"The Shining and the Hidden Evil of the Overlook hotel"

If there's one movie that keeps bringing me back to it over and over again, it has to be The Shining. Now, I don't find The Shining particularly scary, but I do find it haunting. And I see why people keep getting pulled back to it. At face value, The Shining is a super simple story.
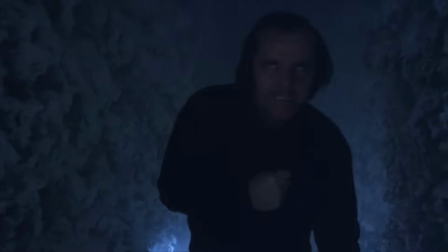(0:17)
It's about a man going crazy, trying to kill his family, and ghosts. But what Kubrick does is he layers the film with different aspects of meaning, both visually, then within its performances, and then narratively, and lastly, by what he doesn't show.
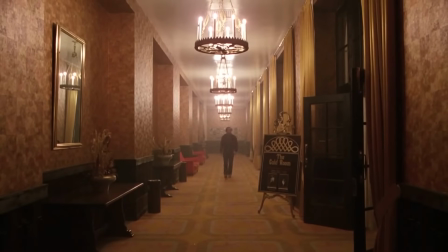(0:37)
I always found that what made The Shining so interesting is the overlook itself.
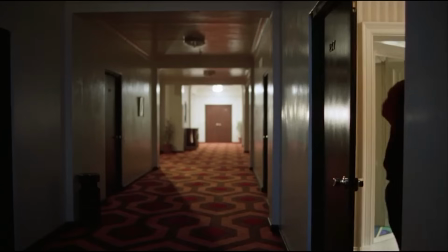(0:43)
Is the overlook the same thing as the ghosts? Is there an evil in it that's separate, hidden?
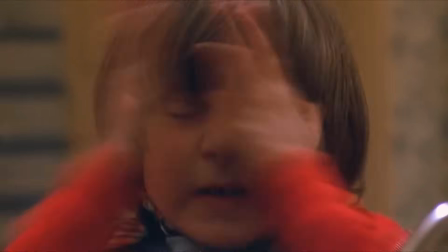(0:51)
Is this nefarious force plotting and willful? See, it's the mystery of it that makes the movie so compelling. You know that something is wrong, but you can't put your finger on it. And that's what I want to explore today.
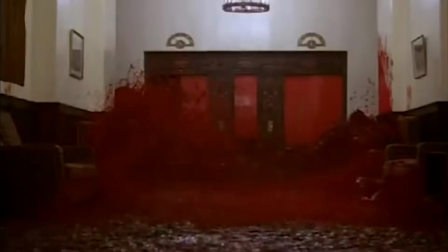(1:09)
Going forward, I'd like to address my rule of two. No, it has nothing to do with master and apprentice.
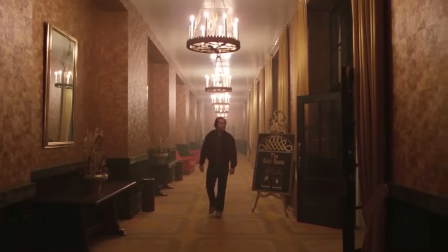(1:15)
It's a rule that I use when we see something repeated in a film. It may be a character, a prop, a color, a shot type.
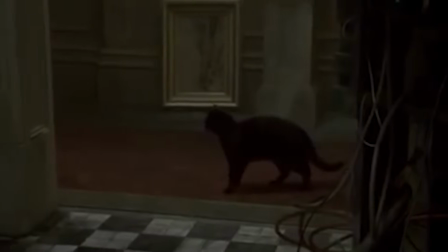(1:23)
But if it happens more than once, it's fair to say that it's in there for a reason, especially when dealing with a director as meticulous as Stanley Kubrick.
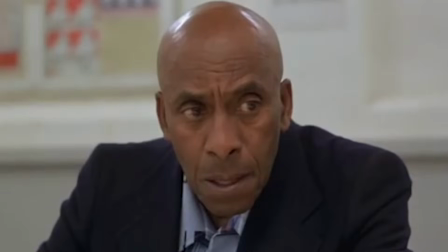(1:31)
So let's take a look at one of the first scenes that I want to address. And this is the scene where Halloran and Danny talk about the Shining ability.
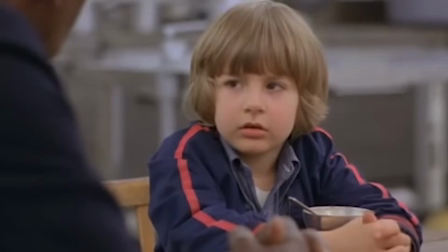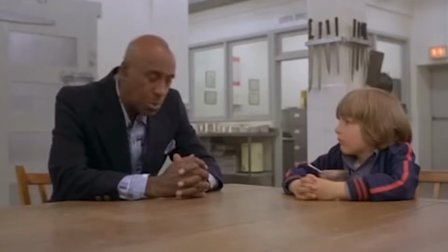some shine and some don't i
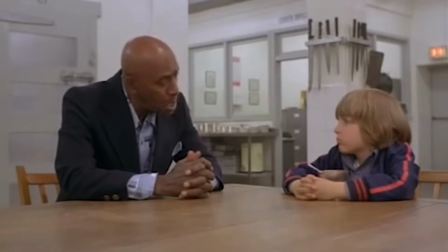(2:01)
guess you could say the overlooked hotel here has something about it it's like shining i just want to point out
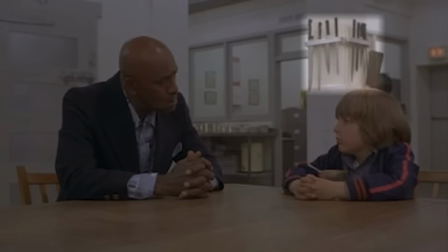(2:09)
here some brilliant composition that we see above danny's head there are some knives pointing downward and this is actually a reference to democles's sword democles's sword is
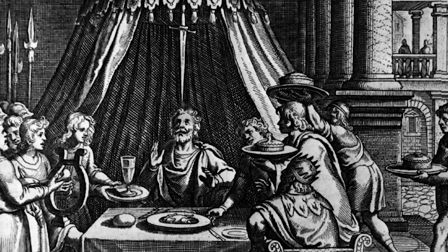(2:21)
a story of a ancient greek king it represents the idea that there is a double-edged quality having power.
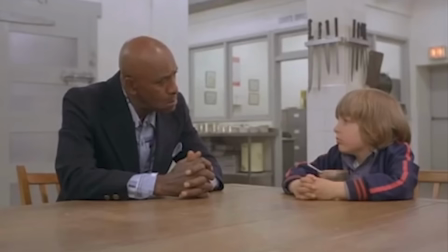(2:28)
There is always an imminent threat of losing that power. Danny is going to, as we see throughout the movie, have the ability to see the future, but it's also at great cost to him emotionally and psychologically.
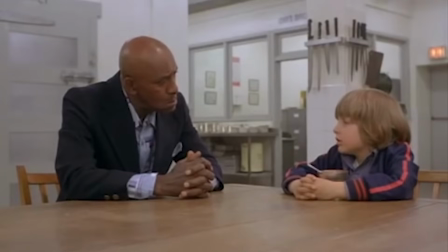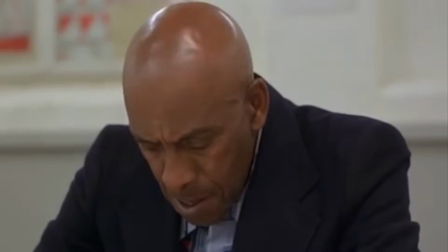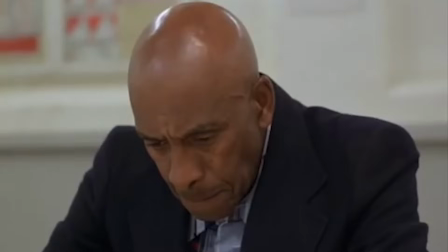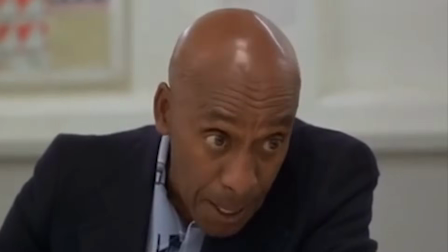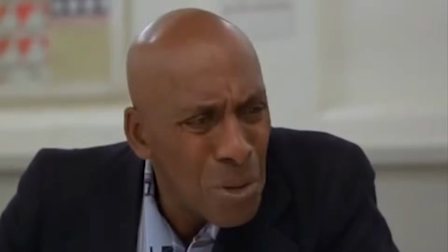(3:07) If someone burns toast,
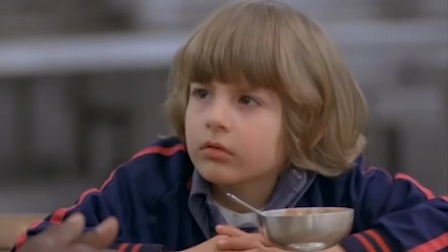(3:11) well, maybe things that happen leave other kind of traces behind.
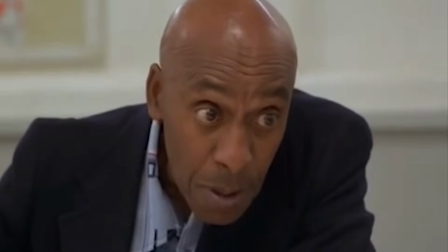(3:18) Not things that anyone can notice, but things that people who shine can see.
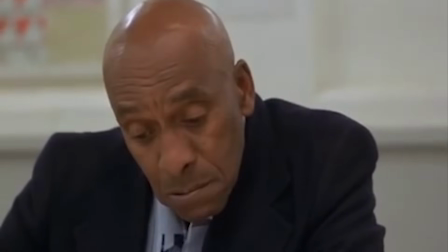(3:29) They can see things that haven't happened yet. Well, sometimes they can see things that happened a long time ago.
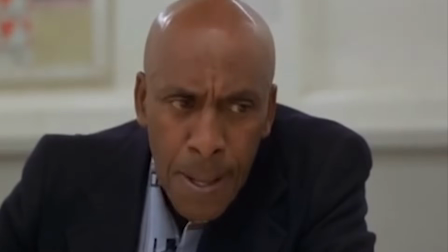(3:39) i think a lot of things happen right here in this particular hotel over the years
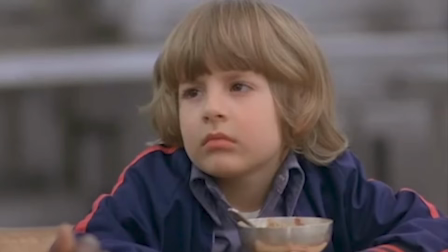(3:50)
so what holloran is saying here is really important to the film because it sets up what the nature of the ghosts and paranormal activity in the hotel at least from holloran's perspective what it is these ghosts aren't like spirits in the traditional sense instead they're the aftermath they're sort of like a stain
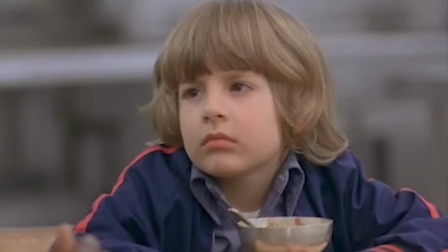(4:08)
or an odor like holloran said that's been left over from terrible things that happened in the hotel. And I think it's important to understand that because it has a historical context, but also because it helps us contrast whatever these things are with the thing that is in room 237.
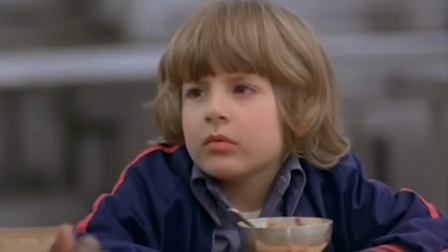(4:29) What about room 237?
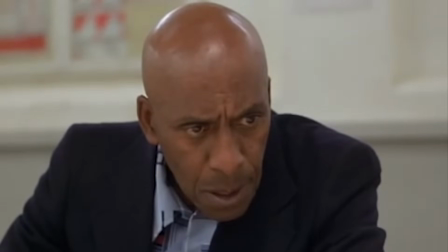(4:35) Room 237? You're scared of
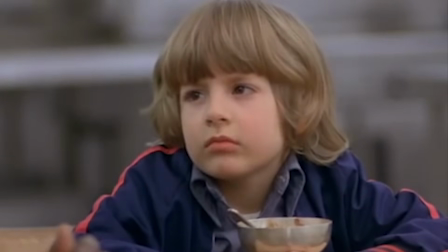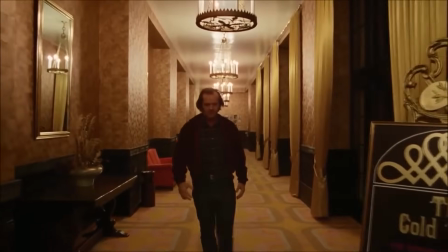(4:45)
Okay, let's look at the scene where Jack meets Lloyd, the bartender.
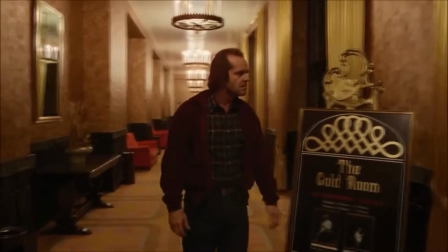(4:50)
Let's take note of the first thing, which is the visuals of the scene.
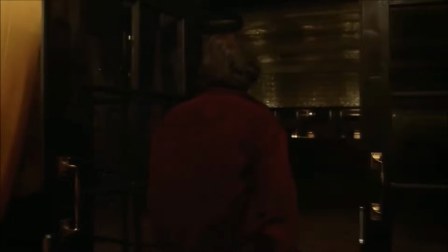(4:54)
The entire room is draped with gold, and there's a sign for the gold room.
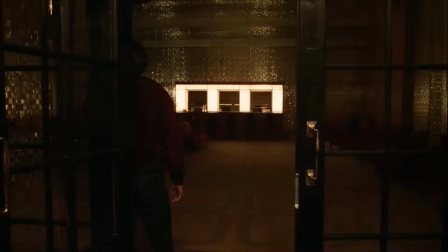(4:59)
The theme of gold may seem like a tangent
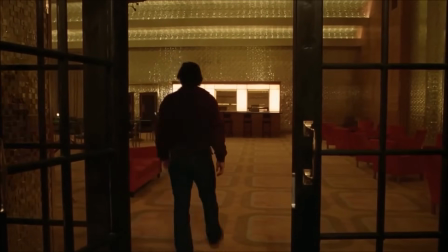(5:04)
or something that isn't really connected with the themes of the film,
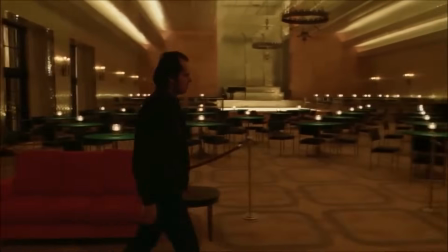(5:09)
like murder and alcoholism, but it's really important to just establish it here.
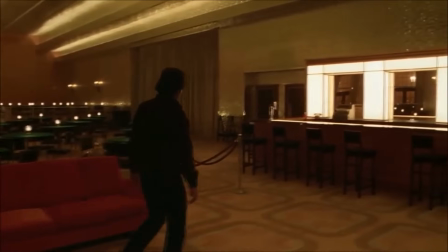(5:15)
Also, let's look at the color motifs of the room. Gold, green, and red.
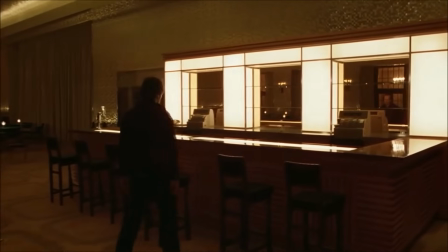(5:21)
These three colors reoccur throughout the entire film.
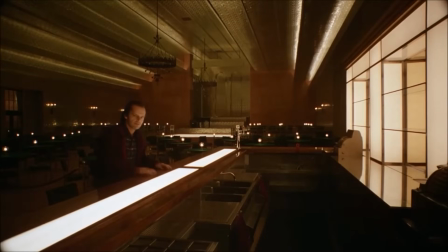(5:25)
I argue that gold represents literally gold and wealth and a sense of opulence. Green is a representation of the actual evil in the hotel and red is murder and violence.
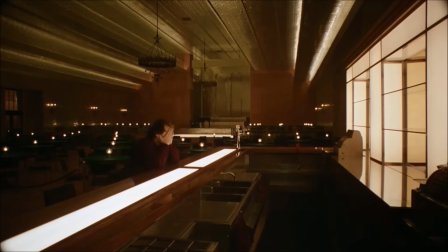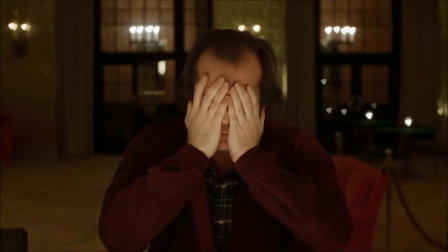(5:48)
Already evoking the idea of a deal with the devil.
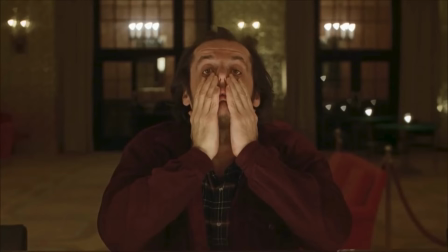(5:57)
Okay, so it starts off with Jack looking straight at us. He breaks the fourth wall and what Kubrick is doing here is really interesting because when Jack looks at us he's actually looking at a mirror on the other side of the bar and it can be argued that every ghost in the film is
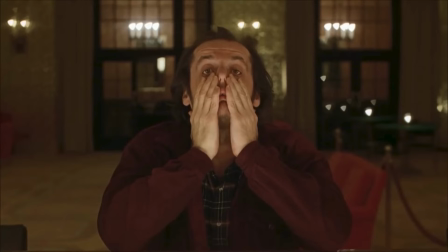(6:15)
actually an aspect of Jack and his psyche but we're not gonna go down that route and we're gonna look more at the route where cinematically Jack is spiking the camera. One of the rules of cinematography is that the actors should never really look at the camera.
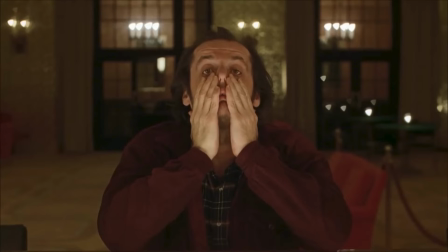(6:31)
Kubrick does this deliberately to make us feel unsettled. This allows Kubrick to hide the mystery.
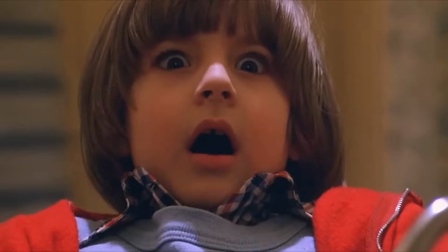(6:38)
He does this a lot throughout the movie where we get an expression and then we see what is causing the expression.
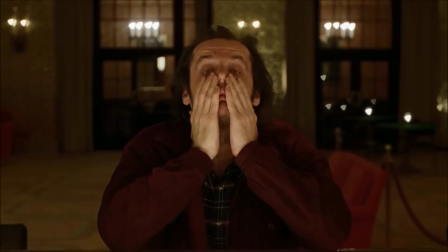(6:45)
It creates a sense of mystery and that mystery in this scene is Lloyd.
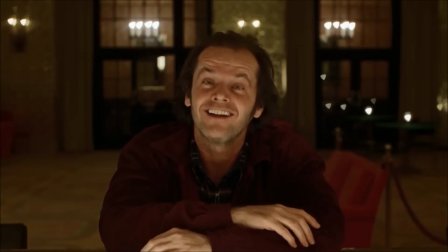(6:52) Hi Lloyd. A little slow tonight isn't it?
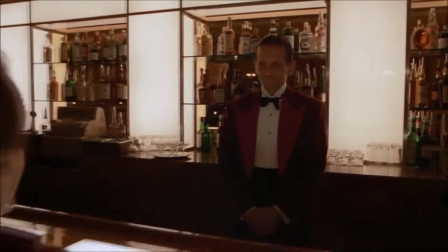(7:05) Yes, it is, Mr. Torrance.
Up until this point, Jack says that the place feels very familiar.
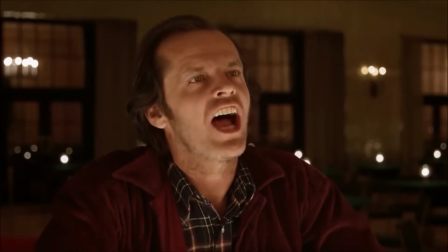(7:11)
And so we have this idea of familiarity and history that's being introduced. And when we see it with Jack's actual interaction with the ghost, it's very personal.
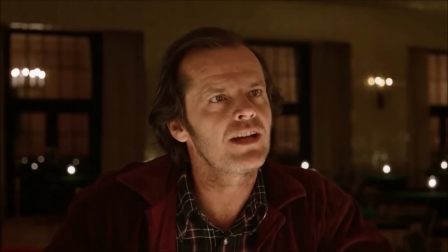(7:21)
It's as if he's known this person before.
I'm going to be there until next April. So here's what.
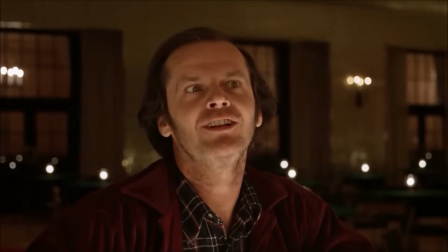(7:28) you slip me a bottle of bourbon a little glass and some ice you can do
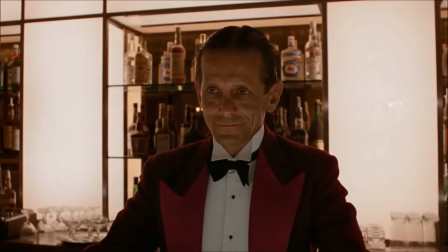(7:34) that can't you lloyd you're not too busy are you no sir not busy at
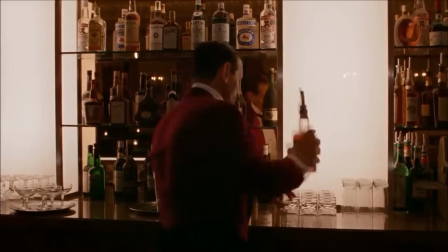(7:41) all good man you set him up and i'll knock him back lloyd one by
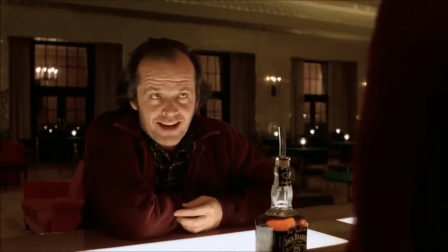(7:47) one white man's burden lloyd my man white man's
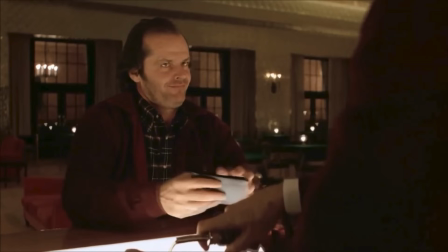(7:53)
burden first jack says you set him up and I'll knock him back.